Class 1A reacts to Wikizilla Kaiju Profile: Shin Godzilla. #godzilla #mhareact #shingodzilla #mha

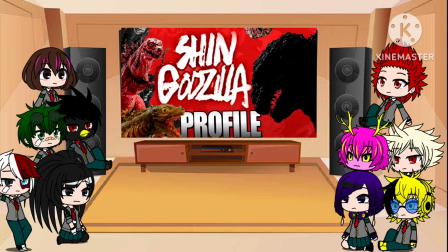0:11 Hey Kaiju fans, Titano here. It's been just over 2 years since our very first Kaiju profile.
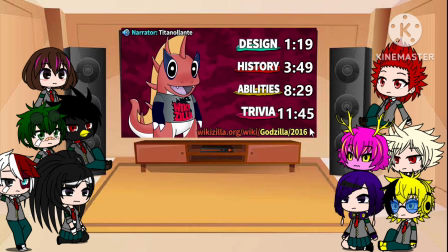0:17 Wikizilla's videos and writing staff have grown quite a bit since then, so we thought we'd give our most popular video a reboot. Let's take a new look at Shin Godzilla.
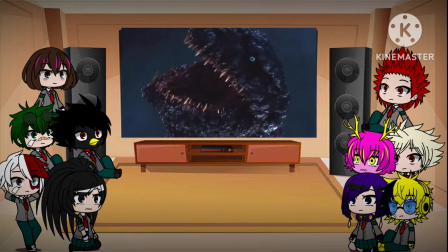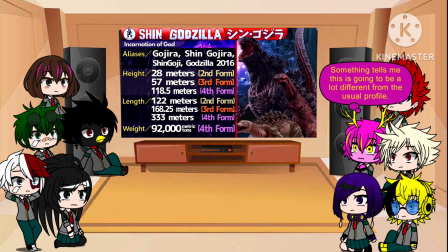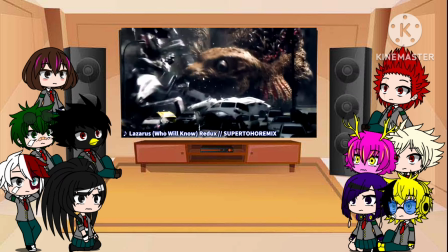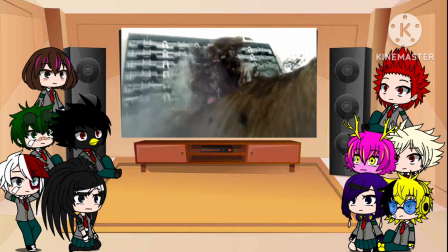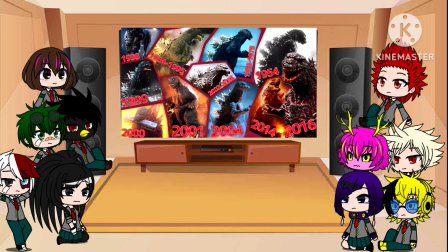0:49 Shin Godzilla, directed by Hideaki Anno and Shinji Higuchi, introduced the 11th incarnation of the King of the Monsters to appear on film.
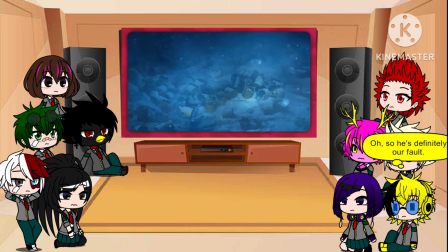0:57 This version is a completely new species spawned by nuclear waste dumping, rather than an ancient creature awakened or mutated by nuclear testing.
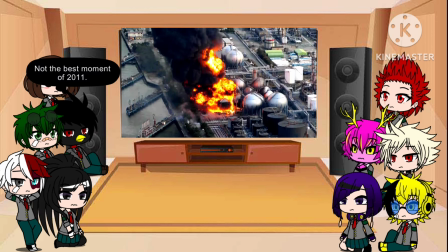1:04 His role in the story evokes the 2011 tsunami and nuclear disaster at Fukushima, a disaster made worse by the Japanese government's sluggish response.
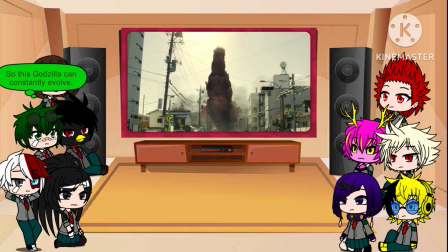1:12 Able to mutate his own DNA to adapt to new situations, he takes on 5 distinct forms before the credits roll.
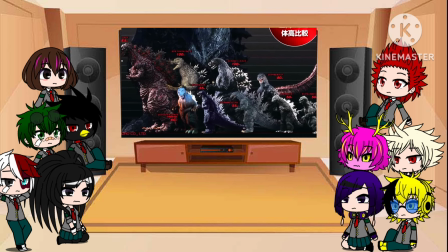1:19 At the time of his film's release, he was the tallest, longest, and heaviest cinematic depiction of Godzilla, only to be surpassed by Godzilla Earth the following year. When Toho announced Shinji Higuchi as the co-director of Shin Godzilla, he promised to deliver audiences the greatest, worst nightmare.
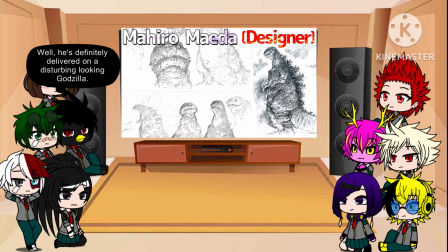1:38 Mahiro Maeda, who had previously worked with Higuchi on Ultraman Powered and the Heisei Gamera trilogy, designed the new Godzilla.
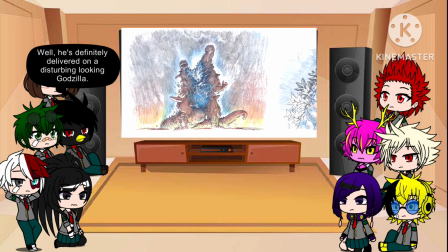1:45 Originally, Anno and Higuchi wanted a conventional Godzilla to mutate over the course of the film,
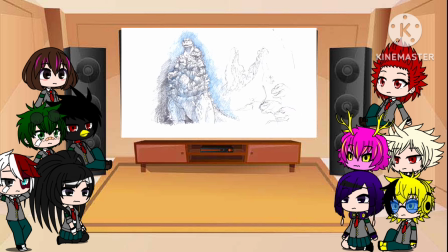1:50 resulting in some of the wildest concept art in the entire series, but Toho vetoed the idea.
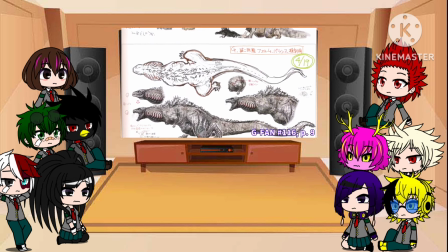1:55 However, they found they could still get away with unusual designs so long as they evolved into a more traditional form.
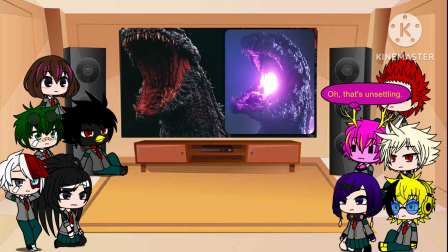2:01 Still, this form possessed unique details, namely the splitting lower jaw which had no tongue, and a spare head on the end of the tail.
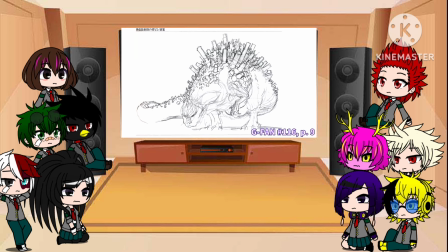2:10 They also enjoyed relative freedom in giving Godzilla new abilities. According to VFX supervisor and lead editor Atsuki Sato,
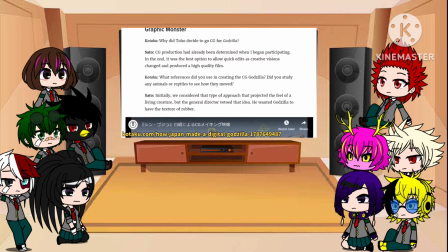2:17 the design team initially wanted to make Gojira feel more like a living creature, but Anno decided that the monster should have the texture of rubber instead.
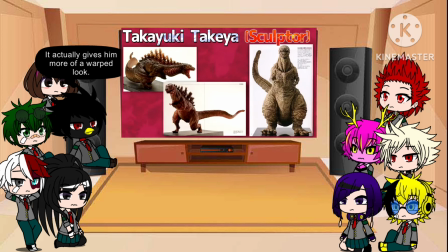2:25 Takayuki Takeya sculpted the maquettes for Godzilla's second, third, and fourth forms.
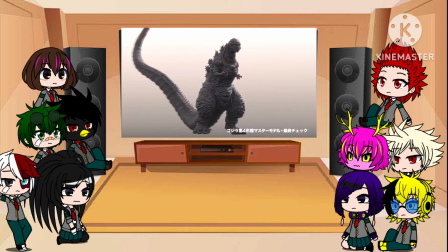2:29 He would turn out to be the first Japanese Godzilla depicted primarily through CGI,
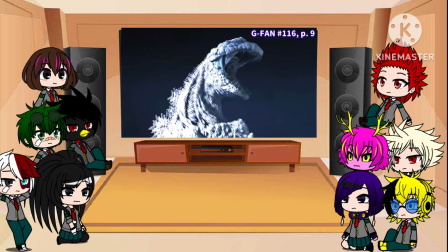2:34 as Higuchi feared that modern audiences would find a suitmation Godzilla boring.
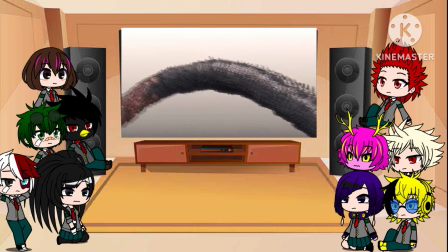2:39 CGI also gave them more freedom with Godzilla's tail, as it would no longer have to be operated with wires.
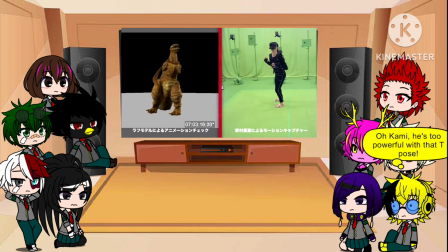2:45 Still, Higuchi wanted to pay tribute to the previous films with motion capture. Mansai Nomura, an actor he had directed in The Floating Castle, played Godzilla.
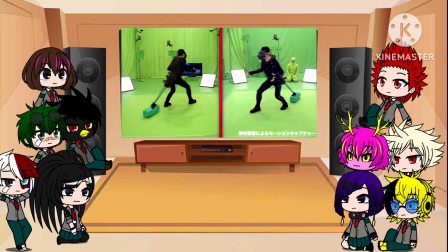2:54 Nomura is best known for his work in Kyogen, a traditional form of Japanese stage comedy.
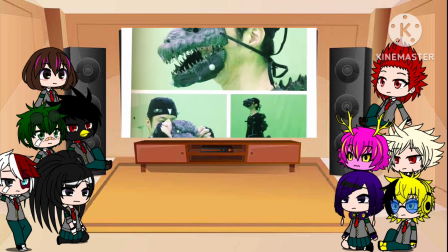2:59 Though it was unnecessary for the motion capture process, Nomura asked to wear a wooden mask, as he would if he was playing an inhuman character in the theater.
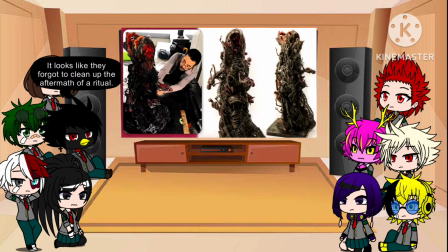3:07 The only physical Godzilla prop in the film appears in the cryptic final shot, sculpted by Takayuki Takeya.
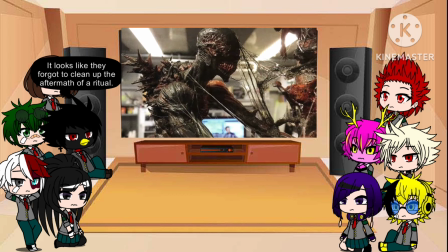3:14 The prop, in addition to depicting the humanoid Godzilla fifth form splitting off from the tail, revealed human jaws within the mouth of the spare head.
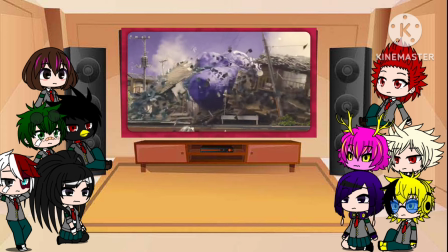3:22 In addition, a blue screen prop of Godzilla's second form was used for a shot involving miniatures.
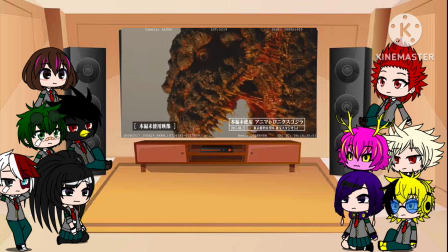3:27 Leaked set photos revealed the existence of an animatronic puppet, but it ultimately went unused.
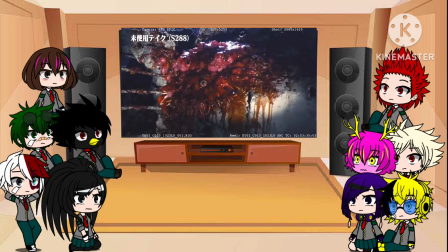3:33 Anno and Higuchi also shot footage of eyeballs and fangs sprouting from pieces of Godzilla's flesh blasted off by the stealth bomber attack,
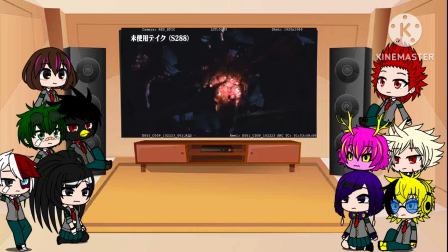3:41 which didn't make the cut either.
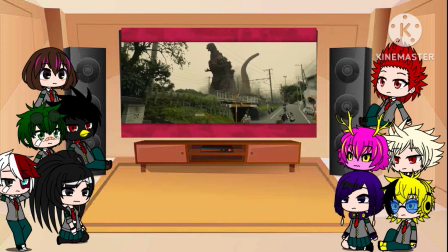3:42 Toho's marketing campaign for Shin Godzilla was extremely secretive, showing only his fourth form and holding back on footage of his atomic breath in action.
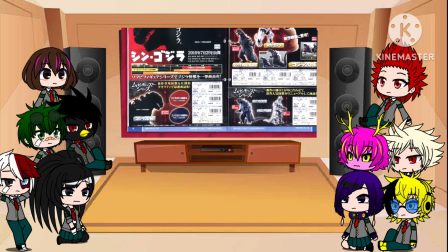3:51 Even Bandai Toy solicitations concealed his second and third forms, calling them Kaiju A and Kaiju B.
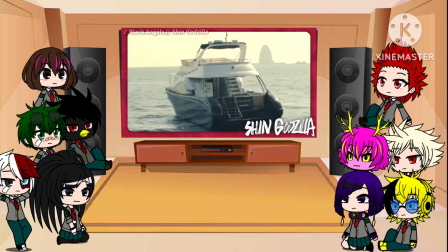3:59 When the Japanese Coast Guard investigated a small yacht floating in Tokyo Bay, it found the craft abandoned,
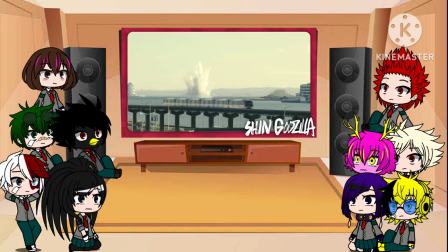4:05 with no sign of a struggle or the owner's whereabouts. Suddenly, the water began to erupt in steam as a strange red liquid flooded the Tokyo Bay aqualine.